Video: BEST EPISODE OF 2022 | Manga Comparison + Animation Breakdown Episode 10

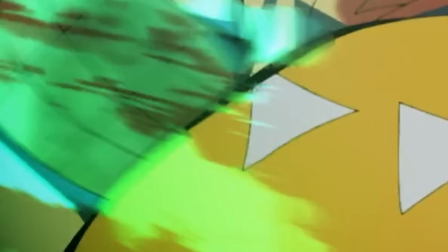8:06 I love how inside the attack we can see some recoloration next to Zenitsu as the blue and yellow colors mix into a light green.
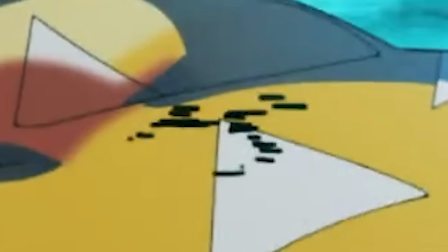8:12 But what I love even more is how they did these smear-like graphics to begin with. Besides the black lines here, the alpha effects around them are entirely unpredictable.
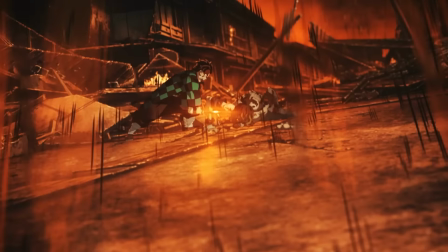8:20 They're very similar to the gravity-like overlay we saw when Tanjiro was holding Gyutaro on the ground.
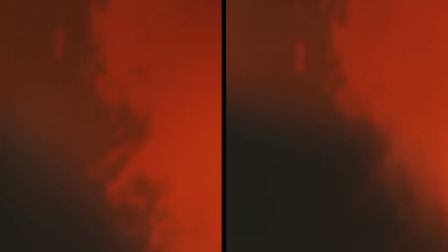8:25 Very rarely I'll find some repeat graphics, but every time I do, the other graphics around them are entirely different.
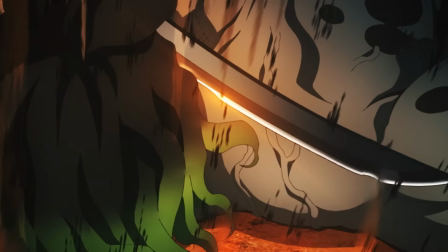8:30 I get the feeling that UFO Table somehow managed to automate the process of how these graphics are added to the scene, but only the studio would know for sure.
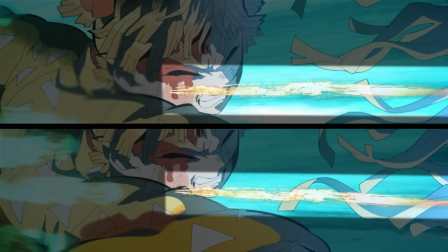8:37 This might not be the case for every situation, as the yellow strips flying past the camera here are a little too specific in how they change from graphic to graphic while going from right to left.
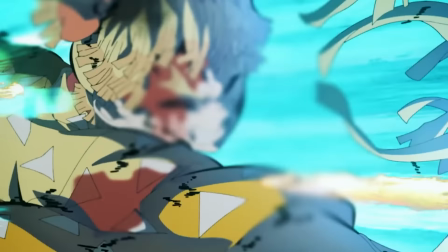8:45 Unlike everything else, they change at a much more consistent pattern, albeit at different scales and rotational values.
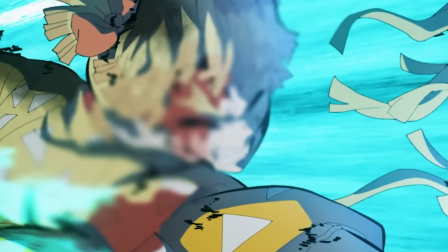8:51 They're also assisted with some spot blurs here and there if you look closely enough.
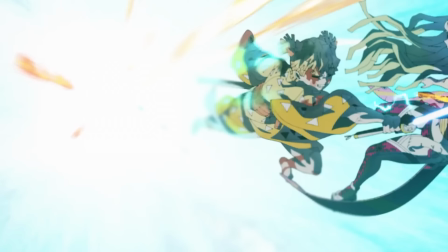8:54 Zenitsu is barely moving here, but it feels like he's moving at a million miles an hour just from some well-crafted graphics flying into one point behind him.
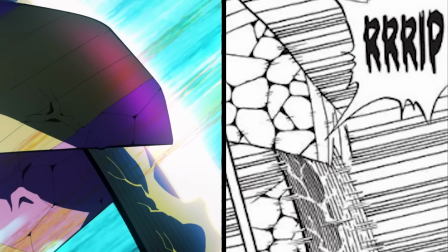9:02 Him flying off with Daki is pretty much what you would expect from the manga, except Zenitsu's speed in the anime is portrayed on a whole other level.
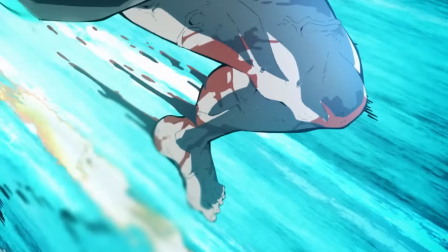9:08 It's so fast that we don't actually even see his foot hit the ground right here. Instead, we see his bloody leg hovering over the ground with no rooftop in sight.
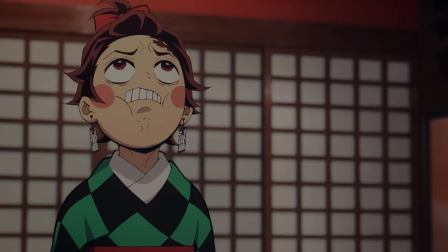9:15 Now, I was trying to avoid talking about Viz Media in this episode, but again, they did something I just can't ignore.
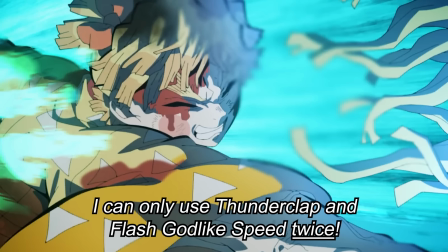9:21 Zenitsu is supposed to say that he can only use Godspeed twice, and Viz Media says just once. Of all things to get wrong, this one's the most pathetic. It's a number, it's not that hard to translate. Jesus.
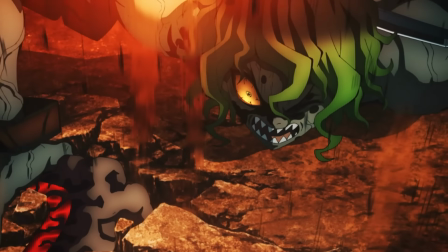9:32 Anyways, as Gyutaro is trying to get up, we get some more of that anime-only depiction from earlier as he goes for the kunai stuck in his leg.
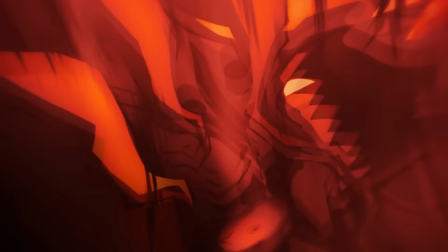9:38 Except now he actually pulls it out with a blood-chilling scream before releasing his blood blades and forcing Tanjiro back.
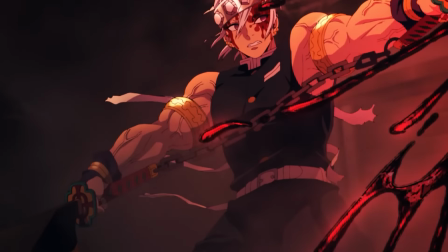9:43 Again, we talked a great deal about these blood attacks in a previous video, so I won't mention them too much.
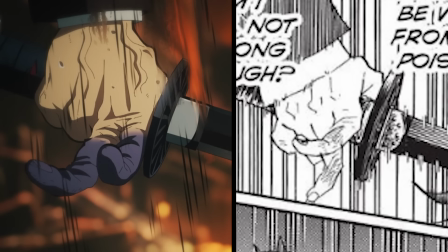9:48 Tanjiro being pushed back by Gyutaro is largely in tune with the paneling in the manga, but with its own incorporated sakuga twists of course.
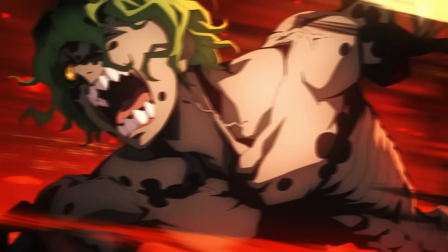10:00 As Gyutaro chases down Tanjiro, it's amazing how much depth UFO table added to this scene.
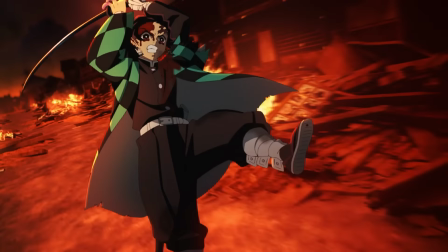10:04 Almost as if this street they're fighting on could go on forever, and it's thanks to the amazing camera work that moves at a consistent speed throughout it all.
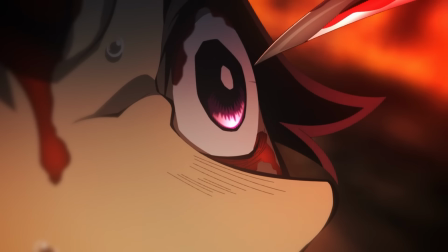10:11 At this point, Gyutaro would chase Tanjiro to the ends of the earth if Uzui hadn't intervened. and when uzui does intervene with that legendary pose he now does
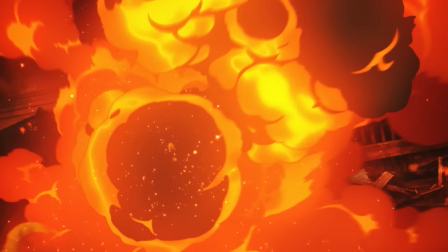10:18 a singular slash towards gyutaro instead of the three and after the amazing sakuga explosion we get some additional sakuga of uzui doing some one-handed
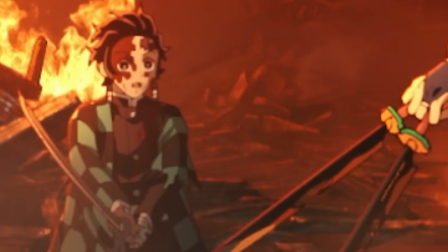10:26 sword swinging i absolutely love how he puts it in between his fingers here he should teach that to tanjiro someday though not today obviously after one additional
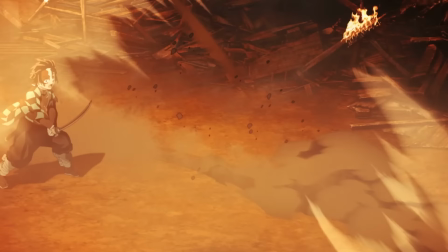10:34 uzui-san from tanjiro this is where adrenaline-filled uzui charges in and gyutaro says one additional line before getting into the real guts of this episode
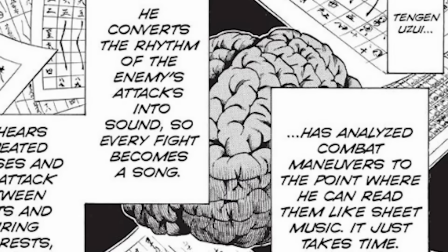10:42 for uzui's big battle with gyutaro there are some big changes here, but before this battle actually starts in the manga we get some narration panels.
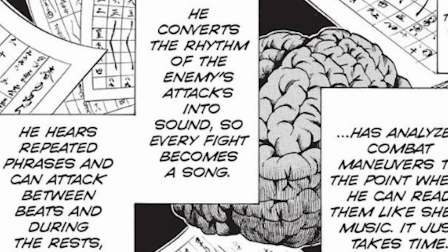10:49 They essentially say what Gyutaro will say a little later about how Uzui can turn enemy attacks into a song in order to negate them, but in a more dumbed down way.
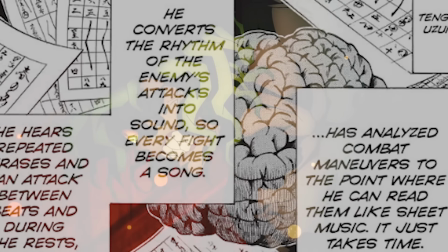10:56 We'll get back to this information a little later. That's only half the narration though.
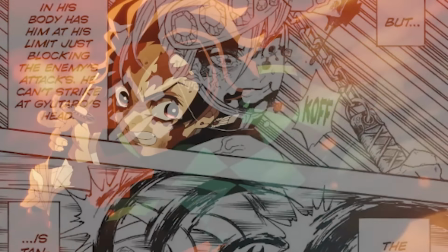10:59 The other half will be said by Tanjiro later on about how Uzui is at his limit just defending Gyutaro's attacks and that he himself will have to be the one to deliver the final blow.
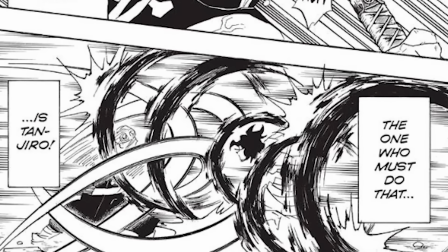11:07 In the background of these panels, we can see some of the battle going on while Uzui puts his musical score technique into effect.
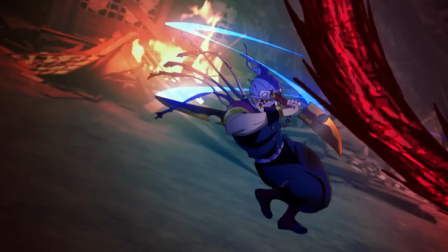11:13 The anime extended this battle amazingly, as up until Tanjiro enters the fray,
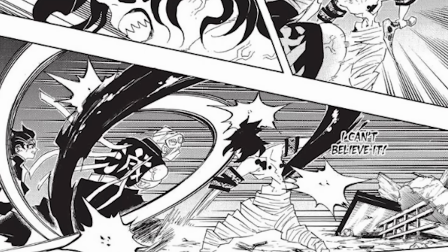11:17 Uzui and Gyutaro's solo battle only encompasses about five or so panels, depending on how you look at it, and that includes some of the narration panels from earlier.
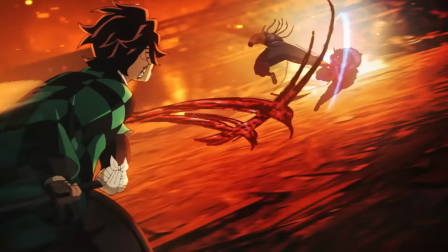11:24 Which means that we'll be largely disconnected from the manga until Tanjiro makes its reappearance a little later.
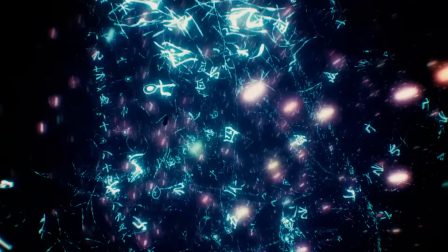11:29 We'll get into the heart of the sakuga itself in just a second, but first let's talk about this.
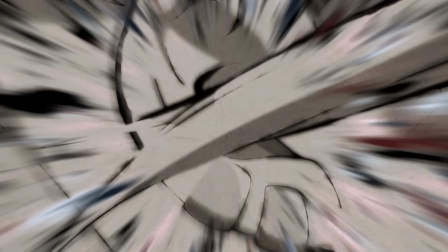11:34 As we zoom into Uzui's monochromatic ear, we see these red and blue streaks bleed into a rainbow of radial lights,
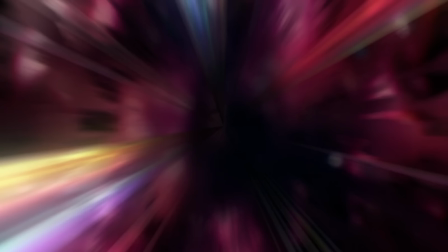11:39 where we dissolve into a new scene entirely housed within uzui's ear it's in his ear that we see
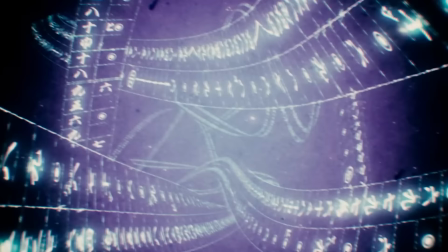11:44 probably the best piece of 3d in anime period as these characters and disjointed lines
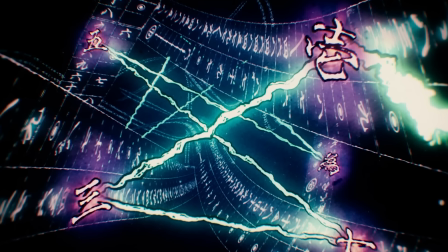11:49 build themselves into musical sheets that wrap around each other far out into the distance i've watched this scene so many times i couldn't even
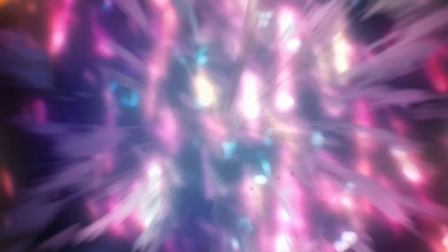11:56 begin to conjecture how they did it it might be a different story if this was above 24 frames per second but since those detailed frames aren't here we have
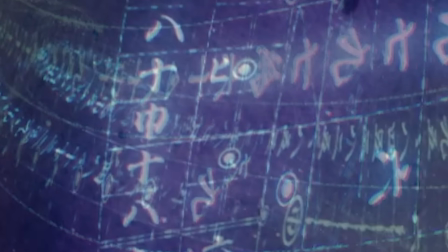12:03 to work with what we got and what we've got are japanese musical sheets very akin to those which be used to play the koto instrument or something
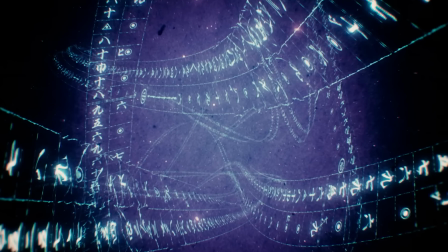12:10 similar now i'm no musical composer and certainly not a japanese one but i can read some of this here blurry as it may be and i
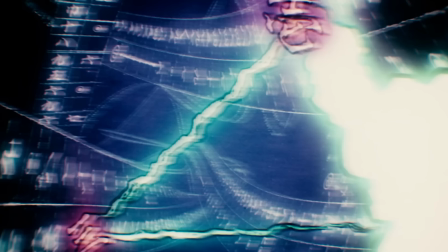12:16 can confirm that every note this sound lightning trail hit matched up with uzui's attack or at least what he said as he was attacking
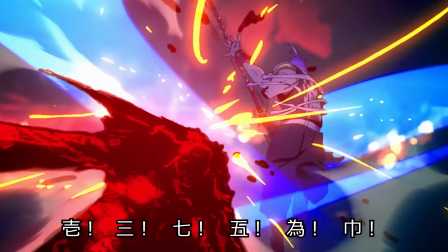12:22 now i assume there are more than some of you out there that can count in japanese but some of these characters and sounds may be confusing to even those
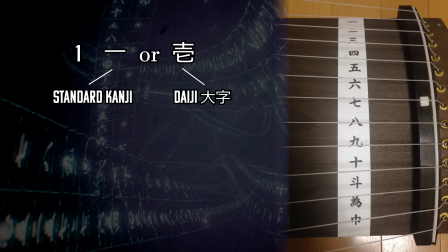12:28 people that's because despite the japanese netflix subtitles writing the number one in what's known as daiji 11 12 and 13 are pronounced differently.
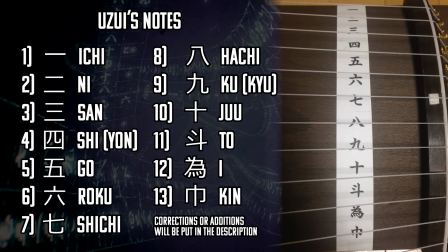12:37 I'm not entirely sure why, nor am I positive in this assumption, but from the research I've done, the full range of Uzui's notes should be something like this.
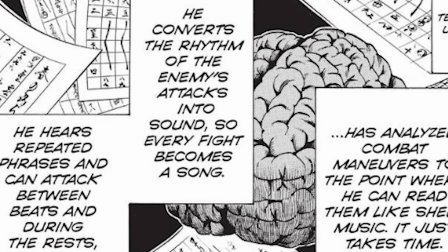12:45 From these notes, the manga panel from earlier states that he can convert the rhythm of them in a way that creates a new song entirely.
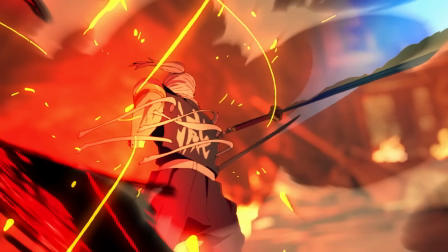12:50 It just takes time for him to do this because he has to listen to the enemy's repeated phrases to figure out how to attack in between beats.
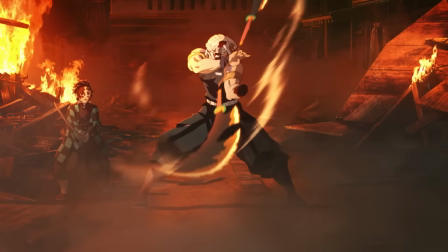12:56 Keep this in mind when looking at all of Uzui's movements from here on out. As Uzui is reading Gyutaro's score, we get our first real taste of Uzui's one-handed sword style.
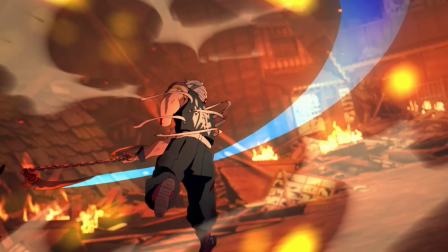13:04 Just like that one time when he extended his blade's reach, he's using every extension here to let his second blade follow through since they're both attached at the hilt.
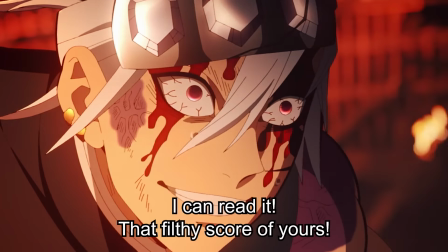13:12 His moves feel noticeably looser and less restricted than before. After one additional line from Uzui saying that he can read Yutaro's filthy score,
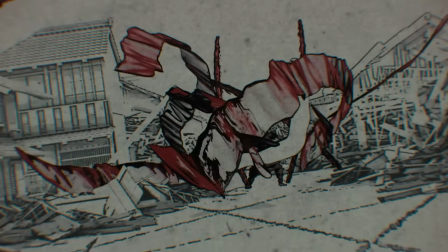13:19 we get some more 3D insanity as the scene goes monochrome and we pan out to the CG bloodified music sheets flying through the blood blades and toward Uzui.
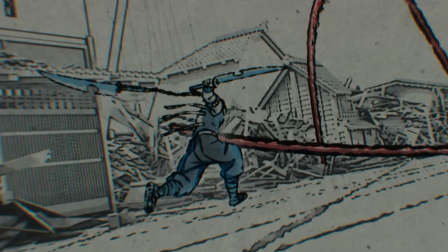13:27 I like how Uzui is glowing blue here just like his attacks do, almost as if his very body is the weapon right now.
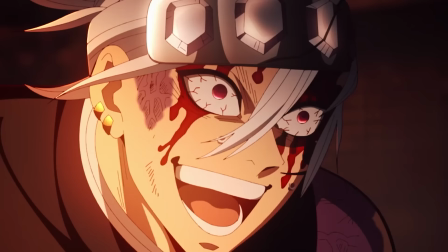13:33 As he continues to charge in afterwards,
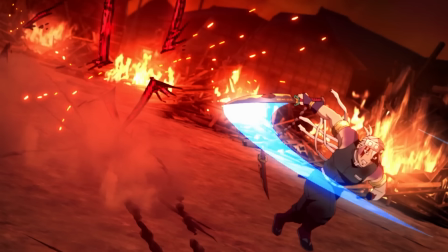13:35 you can hear one of Demon Slayer's standout BGMs remixed with a piano track as if this battlefield is really becoming a musical playground for Uzui.
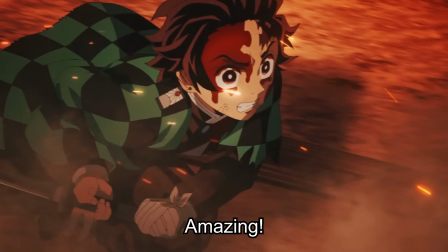13:42 During this score, accompanied by some low-shot sakuga action, we get an additional sugoi from Tanjiro before Gyutaro backs up in an anime-exclusive fashion and reads out the
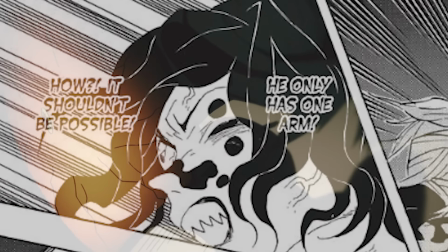13:50 narration panels we mentioned earlier before going back to how annoyed he is that Uzui's doing all of this with one arm.
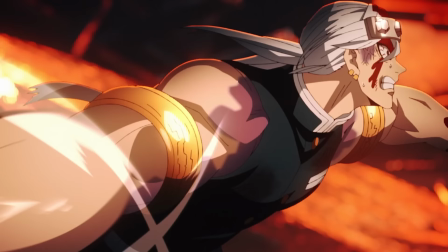13:56 After these lines, Gyutaro jumps back in to start the fight to end all fights.
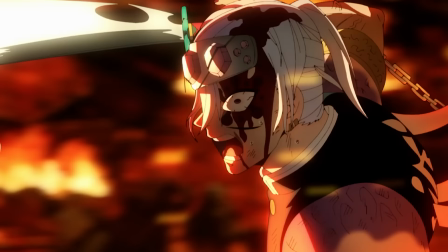14:00 Make no mistake, what you'll see from here on is one of if not the best fight scenes that ufotable has ever gifted this world.
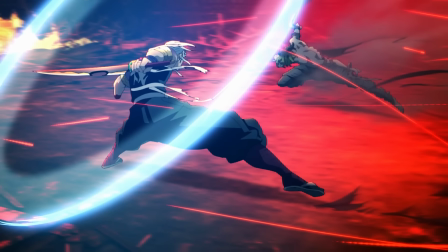14:06 So let's break it all down. From the research I've done, Uzui and Gyutaro's final showdown is primarily done by two key animators.
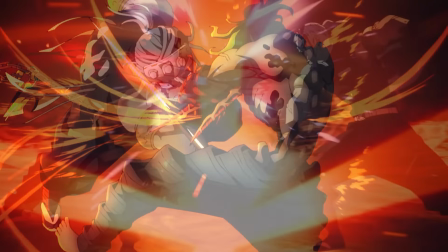14:13 As always, key animators aren't always credited by timestamps, so take this accreditation with a grain of salt.
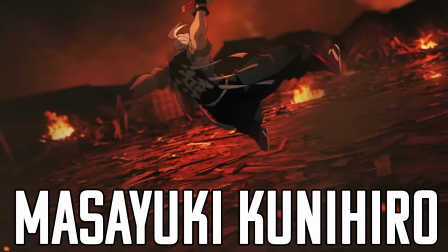14:18 First up is Masayuki Kunihiro. He has a very specific way in how he makes his characters move.
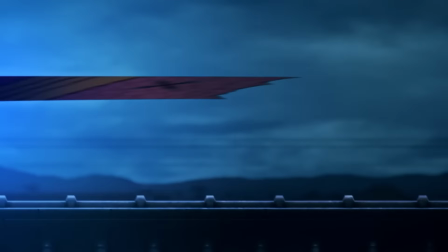14:23 You may recall back in episode 6, I talked about Tanjiro's smoothly eased movement. Yet some of those cuts were done by this guy before Nozomu Abe's multi-slash cut.
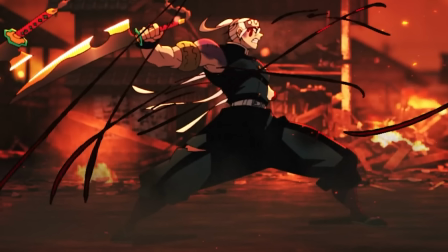14:31 His cuts tend to transition quite well into Abe's, as his pose-to-pose style animation techniques are quite comparable and build very well off of each other.
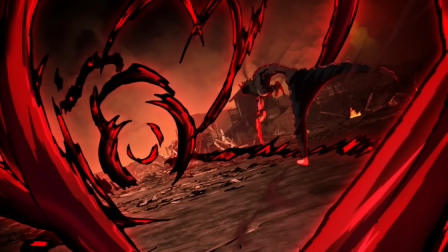14:38 What's astonishing is that he knows all too well how his different poses will bleed into each other, assisted with some of the most impeccable timing work the industry has to offer.
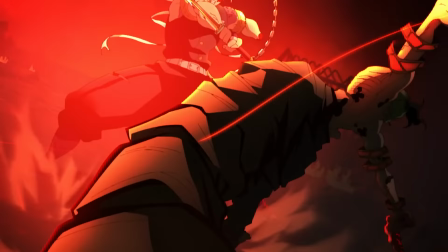14:46 Every extreme pose done here has a gradual slow-to-fast speeding that makes it feel as if the characters are levitating for a brief second.
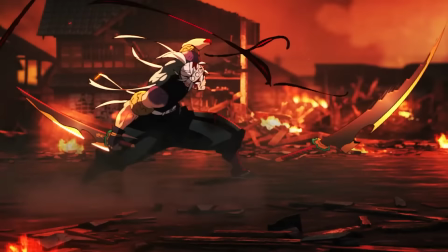14:53 It's highly stylized and not at all meant to be realistic.
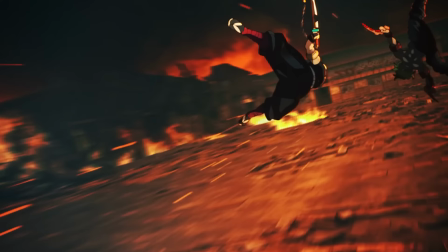14:56 This stylization is what makes it easier for the audience to clearly follow the character for a brief moment before they swiftly and gradually transition into the next pose.
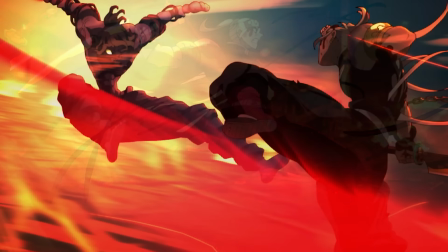15:04 Kunihiro's poses are so eccentric that it creates quite the imprint in our minds, making it easy for us to know exactly what's going on in the battle even when things start to speed up again.
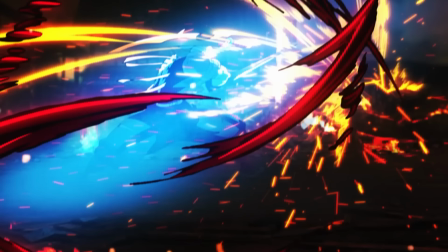15:13 Animation style like this is important in Ufotable's work since a lot of their key animation can be distorted by the layers of composition put on top of it.
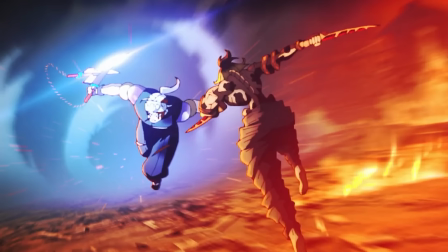15:20 Some of that composition does help us follow the action at times though, like how we see the blue strikes coming from Uzui and the red ones coming from Gyutaro.
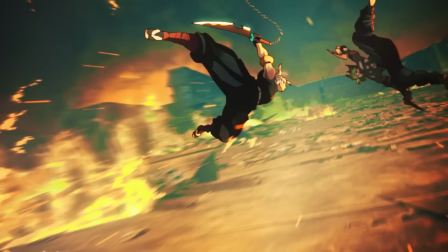15:26 These cuts, as well as the ones coming up, are assisted heavily by the use of fast camera movement to keep the scene alive even as the character is going through their pauses to pose.
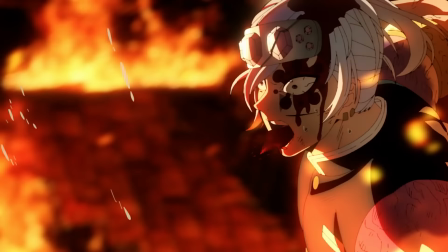15:34 After they crash into that building, we start getting into what should be Nozomu Abe's cuts.